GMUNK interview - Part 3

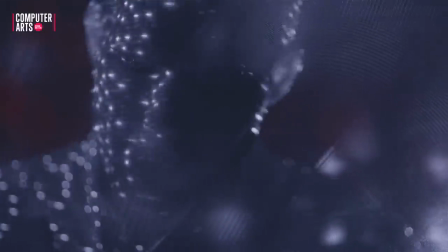It actually looks like a projection in a way, but it's just a million dots, and you can kind of rack focus through that space,
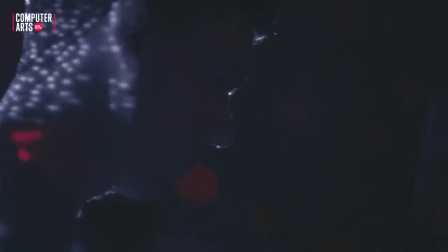and it kind of becomes this constellation, really weird moire patterns and really unique aesthetic, really cool. and then the full spectrum the ultraviolet we brought into the woods
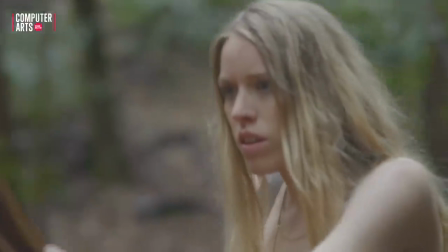and shot the beach and the and the trees and the bushes and the plains
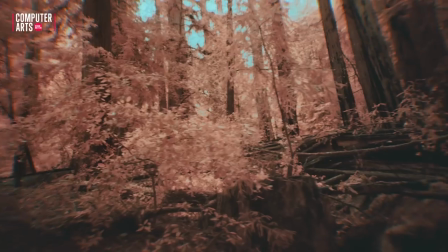and crazy palettes like crazy color palettes and in working with a
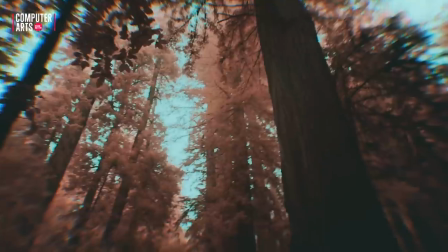colorist in London we're able to just pull out really weird really weird palettes
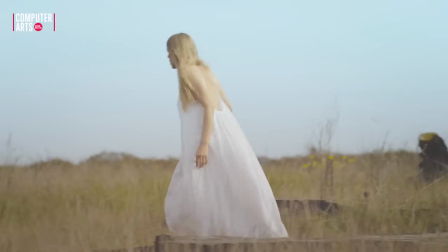kind of just something I've never done before really inspiring and a lot of people do full-spectrum photography as stills. So this is the first time, I think, maybe a couple other people have done it, but it was the first time that someone really pushed that aesthetic, you know, and really pushed the grade. A lot of people will shoot full-spectrum and just leave it purple, you know, but we really isolated different values and really pushed those color palettes to make really crazy-looking images,
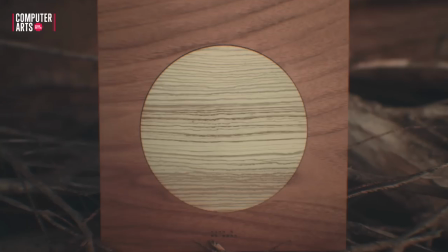and that was really fun. And then we weave that into a narrative about basically she wakes up in the forest and sees full spectrum and in
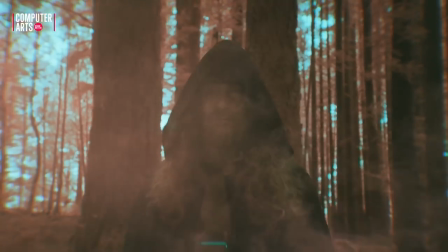that world of full spectrum there's a there's other characters that she sees but only she can see so when we see her being you know held up by this man there's no
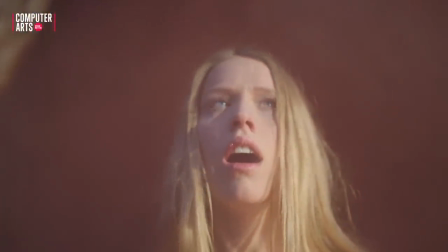one there but when we look through her eyes we see that there's this dark wizard you know wearing this black cloak and this big beard and that
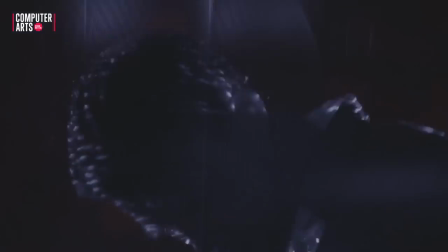was kind of a fun narrative to play with and um you know I'm not much of a narrative director in a lot of ways I'm much
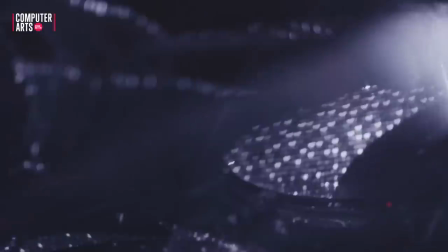more of a designer who likes live action as a medium,
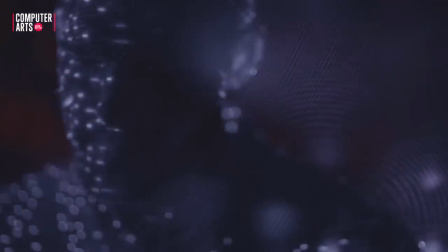but it was very challenging and very rewarding to play in the narrative space, and I've been doing that more often now, although I'm not really one who's going to want to make a feature film with dialogue or a huge layered story. I'm more into short films and small, little, very abstract narratives. It's more inspiring, and it's a lot easier where I can just focus on the design and focus on the things that I would prefer to focus on. I don't have an ego in that sense where I think that doing a feature film is more mighty,
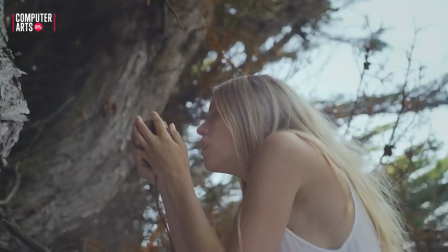you know, I don't really care, like I don't really need to do that, nor do I really want to do that,
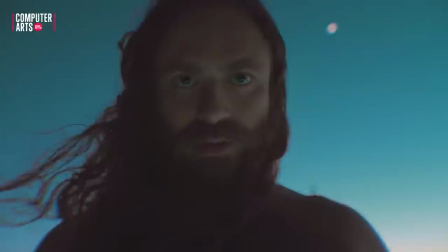so I'm just more into the craft,
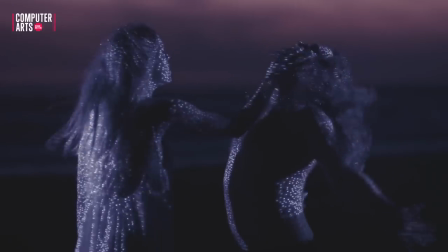into the craft of cinematography and collaborating with really talented cinematographers and always trying to, you know, push that.